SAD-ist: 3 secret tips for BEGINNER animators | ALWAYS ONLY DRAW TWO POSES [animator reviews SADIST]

SADIST is using the exact same 3 techniques over and over again in all of her animated videos.
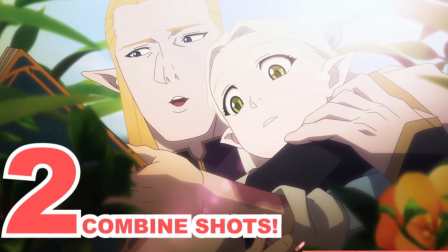12s
YouTube blog style transitions, combining shots, and 2 pose movement always draw to a beat. We're gonna be going over that in a second. The reason I wanted to go over these is because if you do these 3 things, it can make your work look super pro really fast.
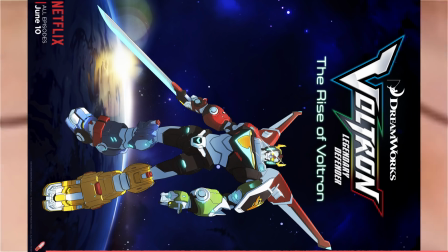25s
All right, I'm an animation director. I've worked with the Avatar crew on like Voltron and Dota, and I've also worked on Invincible for a hot second.
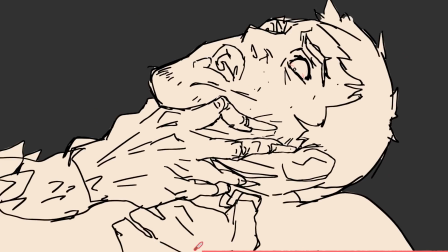31s
I'm gonna be talking directly to SADIST in this video, comparing and contrasting professional animation techniques to YouTube animation techniques.
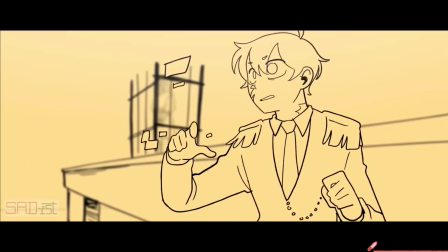37s
I've actually only watched a few clips from her stuff, but I'm gonna be watching it fully through, and I honestly want to see if she has what it takes to be an actual professional animator. All right, I'm not acting. I'm not gonna be putting on a show. I'm not gonna be making you laugh. I'm serious. YouTube style blog transitions.
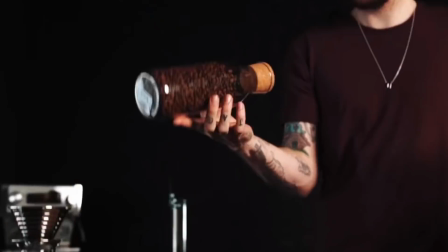51s
She's taken something that's traditionally like found on YouTube, and she has transitioned it into something more cinematic.
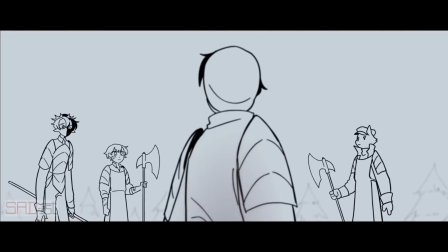57s
Whenever I look at this, this feels like the key that brings it all together. If it weren't for this, I feel like it would fall apart. It feels essential to hold everything together, but honestly, there's a problem with it that I'm gonna be explaining in a minute. It's a mistake that I actually made a lot in the beginning of my animation career. Number 1 is blur and focus.
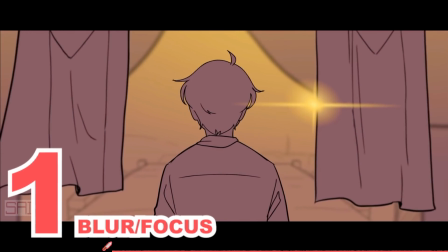73s
If you want anything to look cinematic, your comics or any kind of your work, illustrations, blur out the background or the foreground.
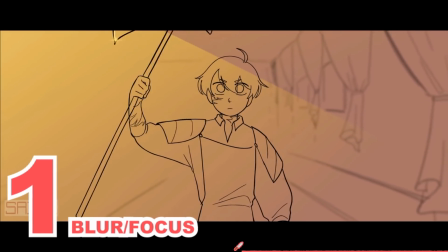79s
It's really that simple. All right, I want you to go through her videos and look at how often she does this.
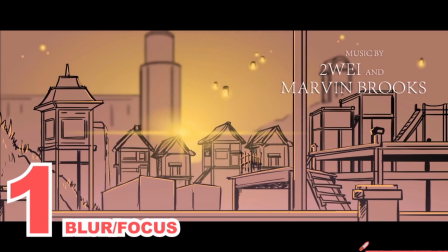83s
It's every single frame, I swear. The perspective doesn't even have to be 100% on. It just looks crisp.
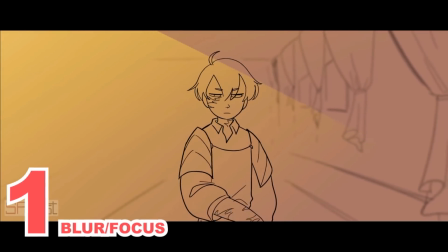88s
All right, here's a storyboard I did for Dota.
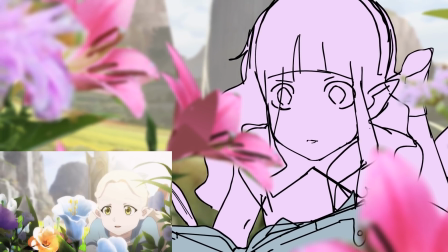91s
The foreground flowers are really out of focus, and the background is completely blurred out because the little girl in the front is the main focus.
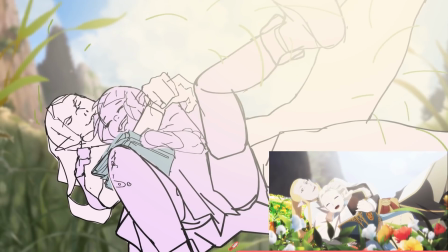99s
There's different ways to use this.
What are you drawing? Isn't it magical, Papa?
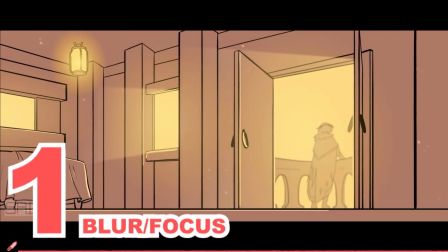106s And what will you name it?
Well, I'm actually just noticing this. She has it in the intro. She has it right here.
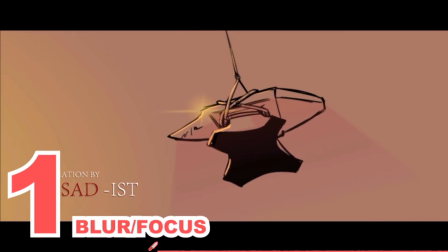112s
Oh, and here's another thing too with focus. If you want anything to feel cinematic, it doesn't even have to be midground, foreground, background.
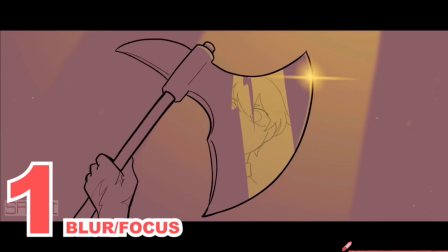117s
It can literally be every single thing. The camera is just coming in and out of focus. So like right here, this anvil is just moving in and out of focus.
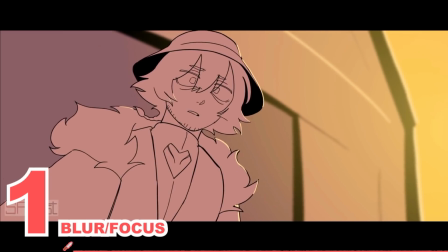125s
This hog dude is the main focus in the beginning of the shot, and then we rack focus, we change to the background character.
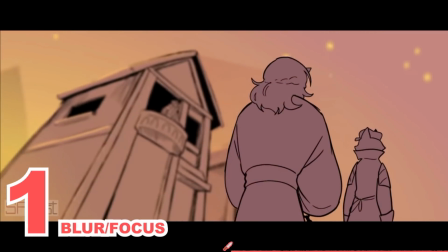131s
And what you'll see a lot of people do if they're fresh in the animation industry, they're going to just pick like 5 different shots telling the exact same story. But what she's doing right here is already combining multiple shots into just one single shot. If you want to make illustrations, learn how to do this. It's really important. That's one way of combining shots, but there's another professional way of doing it that was actually done to my boards on Dota.
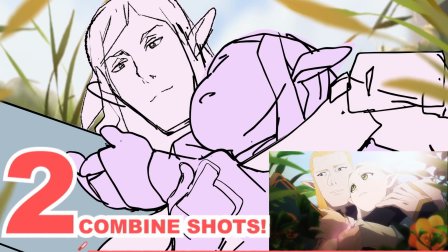151s
Check this out. So right here, I was trying to find a creative way to show that she has the scar on her arm and also get their expressions, because that's what we want to see in animation.
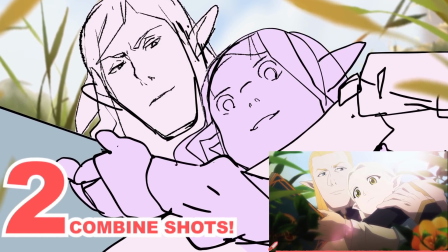159s
We want to see the look on their faces. So can we take the information and also in the same shot show their faces, you know, the reactions? It's kind of tricky to do it sometimes, but that's the goal.
Home.
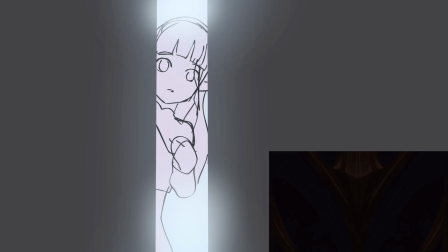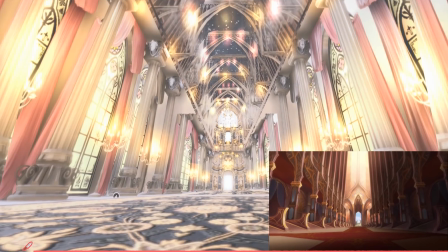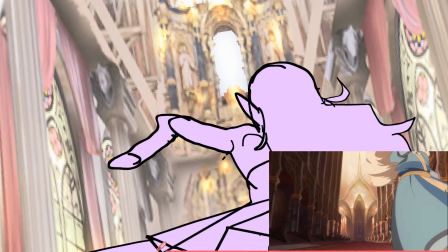182s
All right, in this shot, he's showing her this big castle for the first time that he's built for her.
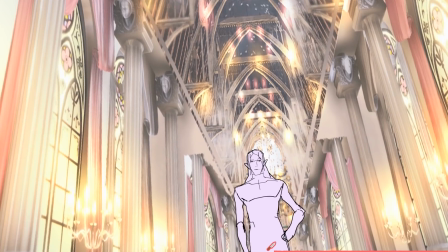186s
And we get this really beautiful spinning move that she does, and she comes running in.
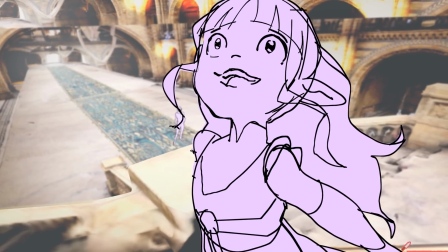190s
And I have her run up the stairs to where the camera can actually see her expression on her face whenever she realizes her mom's not there. And what happened was I handed this off to the animation team. They realized when they put it all together, they're like, this is too long. In a whole animated episode, sometimes you gotta cut back and you have to combine shots this way. So their solution was actually pretty simple.
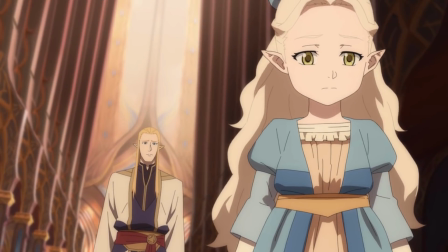209s
She comes in, and right after her spin, that's when she stops and we can see her reaction. So she never has to go up the stairs.
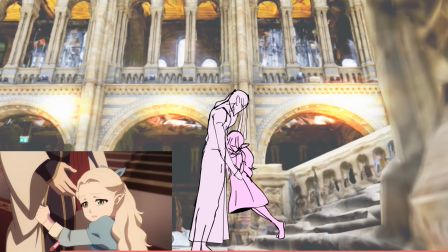215s
It's kind of hard animating people walking on stairs anyway, which is also why I try to cut out the feet, but it just keeps everything simple and a little bit more quick, you know?
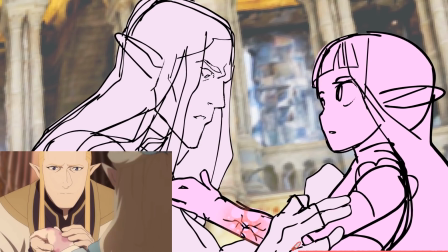223s Philomena, show me. Does it hurt? Only a little. Sensitivity to touch, veins, bruises, rash.
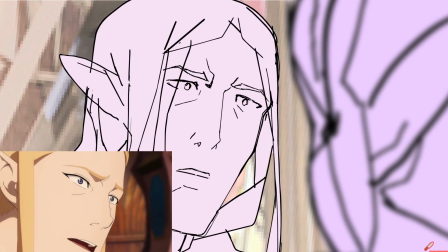232s How long have you had these?